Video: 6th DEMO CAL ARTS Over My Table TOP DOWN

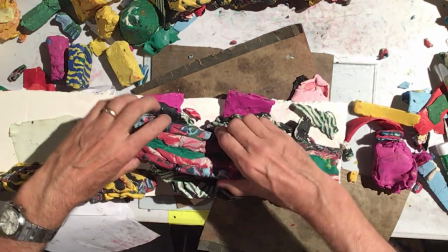2242s
All right, so I've extruded it, and my goal is simply to make it conform.
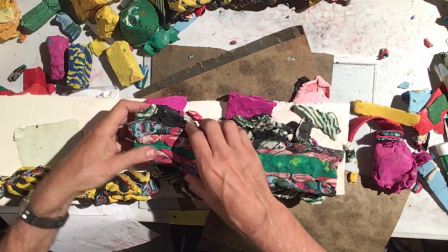2247s
I've got this sort of architectural piece that's fundamental to the Cheshire, and I need to make it conform to this S shape.
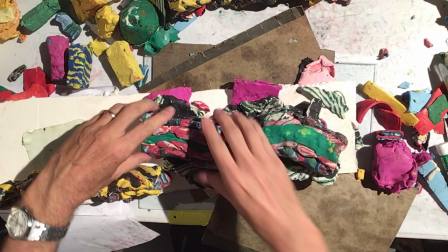2254s
One thing I often show is that, see how I took a straight line and it made it a little strange at the end.
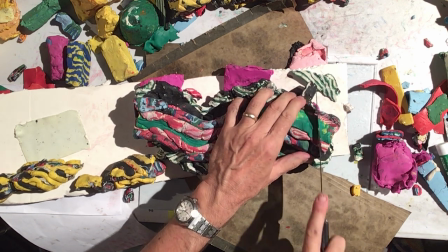2262s
You see this? If I were to cut that, I've got this little extra hanging thing. Sometimes I will, and I'll just go, all right, you go here.
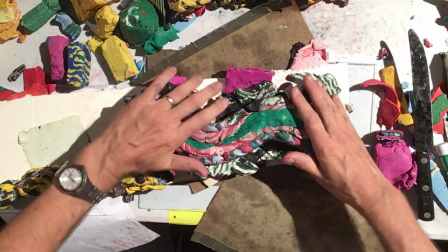2270s
It's the same shape, and so I've, in a sense, squared it off, so it's using the most.
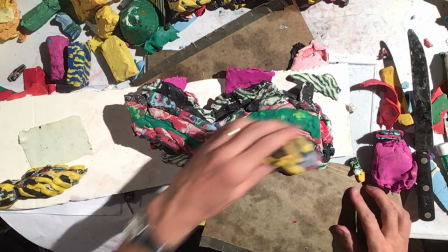2277s
Now, I'm ready for these shapes.
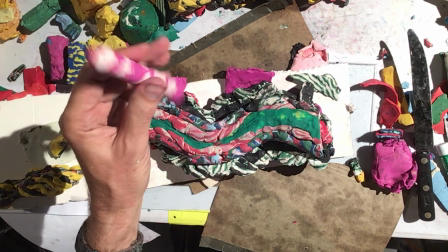2282s
See these things you made? You made these, and you made these, right?
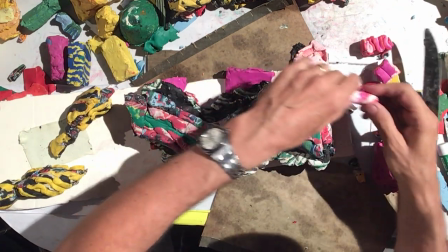2286s
So now we're going to add cheeks.
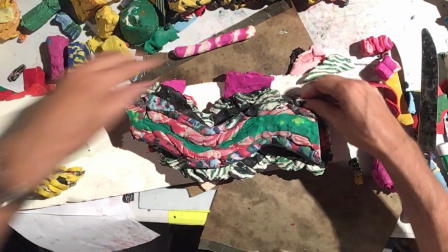2292s
And cheeks are, he's a very happy cat.
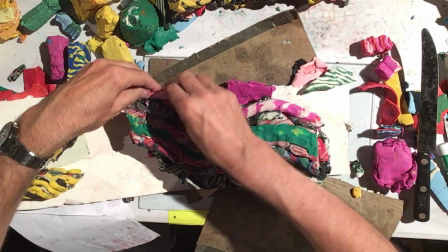2299s
So I'm literally just throwing in a cheek line. And I will probably improve this in a moment.
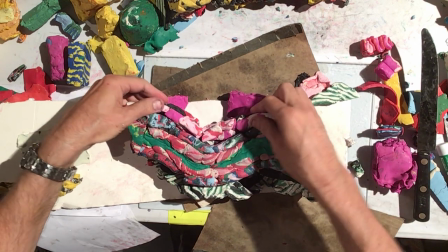2309s
And I'm going to do that with a tissue paper black.
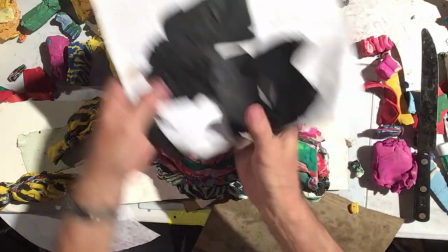2316s
This is again, very thinly rolled. It's done in the pasta grinder as an extruder.
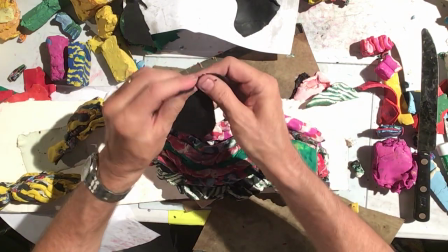2322s
The tissue paper black. What I'm trying to get is the crease of the smile at the corner of his mouth.
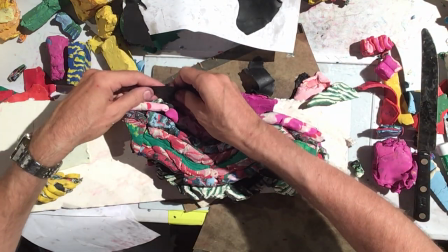2328s
So I'm taking what is at the corner of his mouth and I'm flowing it up and over this first thing I just put.
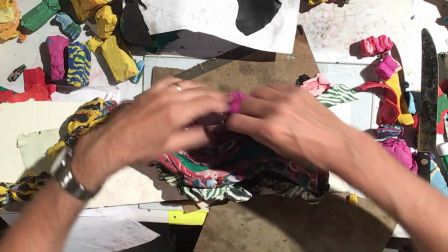2335s
So there's a curl over that cheek. I'm sculpting the crease into the cheek that is the physical thing, and this is just a way of having a drawing.
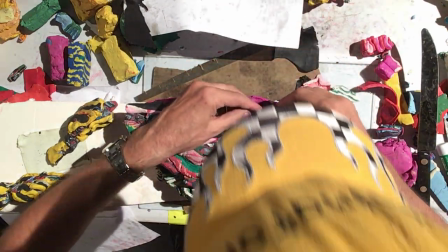2344s
You know, this is the line that carries the figure drawing. It's coming up from the mouth. It's on the underside.
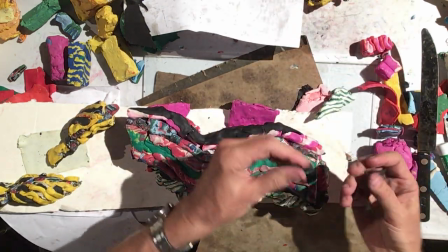2350s
And he's kind of, Joker-like, right? The Joker's grin. That's kind of what this is trying to do.
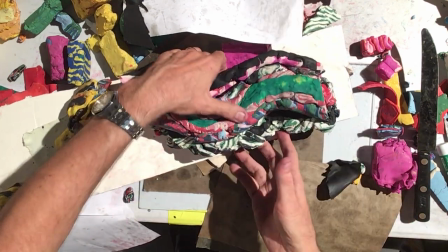2357s
Now, I'm going to flip this around.
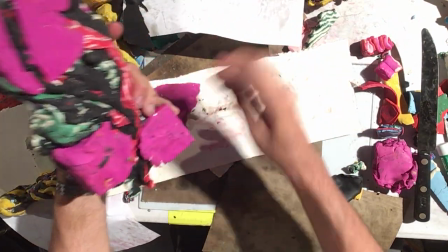2361s
And you see why I had to have this underbody in order for it to work.
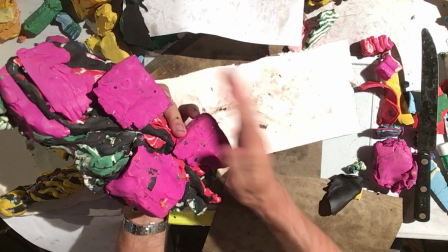2367s
I needed these shapes under here to make sure the curve was okay. I'm flipping it around.
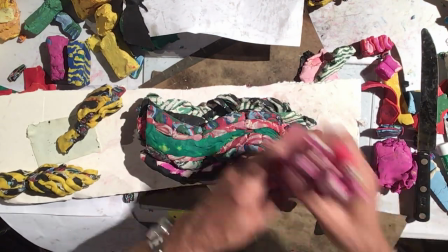2372s
I'm going to add some of the crowdsourced curls to improve the cheekiness of the cat.
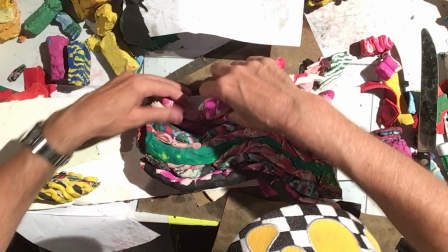2380s
I'm going to be liberal with it
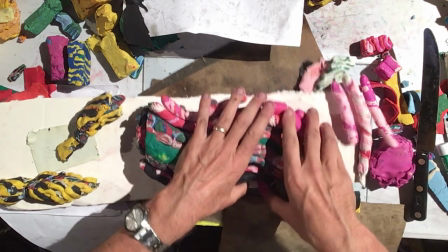2384s
because the character is almost 80% done in the sense that I have the key features now.
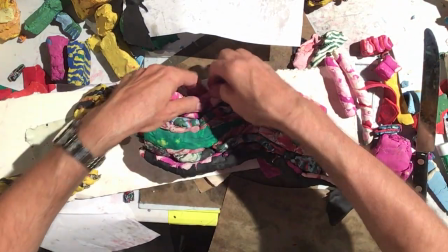2392s
I think the eyebrows, I'm going to do an eye blink and the eyebrows. And then it's pretty much smooth sailing after that.
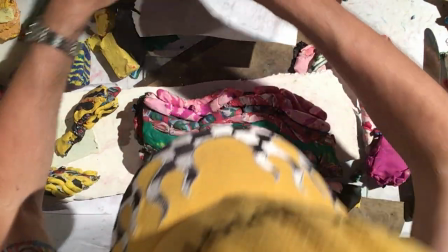2400s
And I'm going to add then this crease here up.
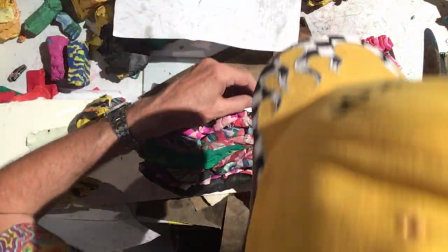2407s
And this is the crease of the mouth. Heath Ledger, Joker-like.
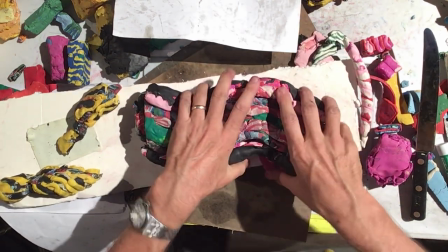2419s
And now, what are we ready for? We're ready for the eyes.
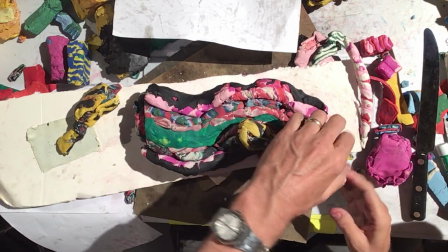2424s
Woo. So you can see how I've been building up to each piece.
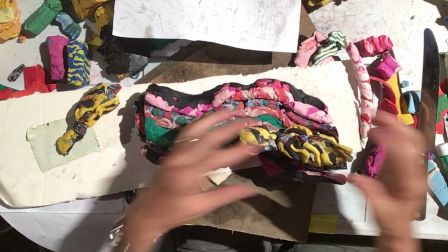2430s
I had to lay it out first. I had to build the parts, and then I had to build it up because it all has to touch each other once it.
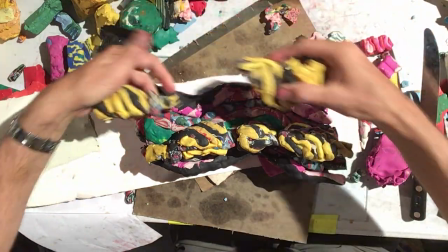2437s
Where did my other? Here we are. Okay, so, and now I have to go back and ask, okay, this is thick, this is thin.
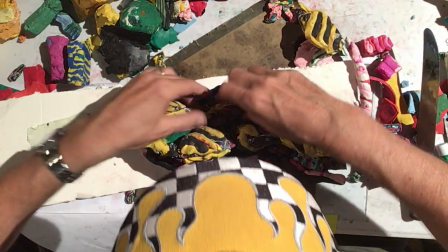2445s
Great. This is thick, this is thin. Great. So I want people to follow the eyes as one gets smaller and the other gets bigger.
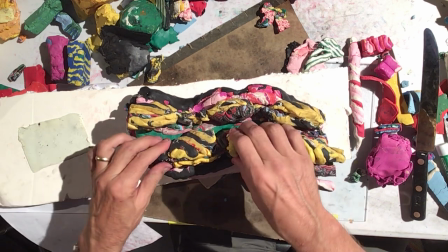2453s
And that is the goal of this, whatever, wackadoodle approach.
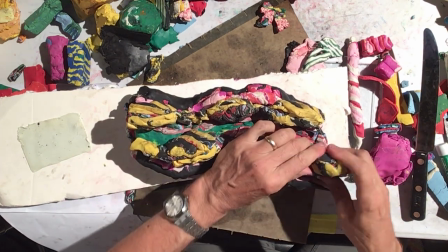2459s
I'm going to do it like that. Now, one thing I want you to pay careful attention now, because this is not supported.
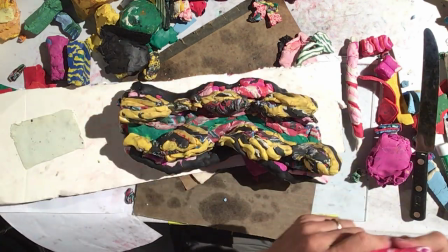2468s
So I'm taking this, this texture clay of the cat fur, and I'm putting it under here.
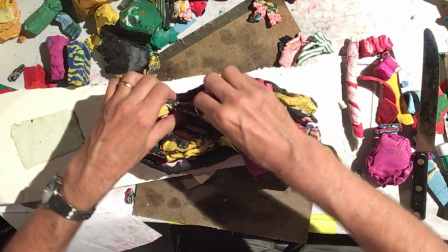2473s
See that? That brings the eye up to eye level in a way,
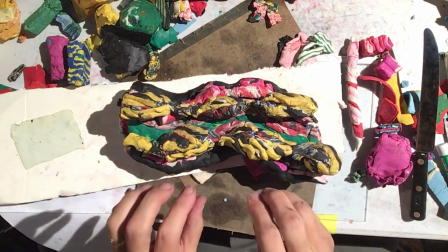2477s
so it's kind of allows it to grow and shrink without it actually dropping and shrinking while it grows and shrinks.
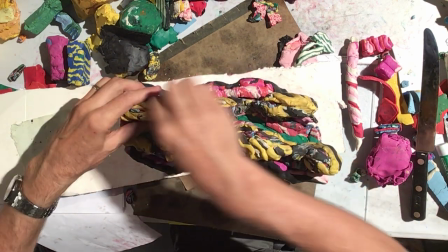2483s
So I'm trying to keep it continuity along the line.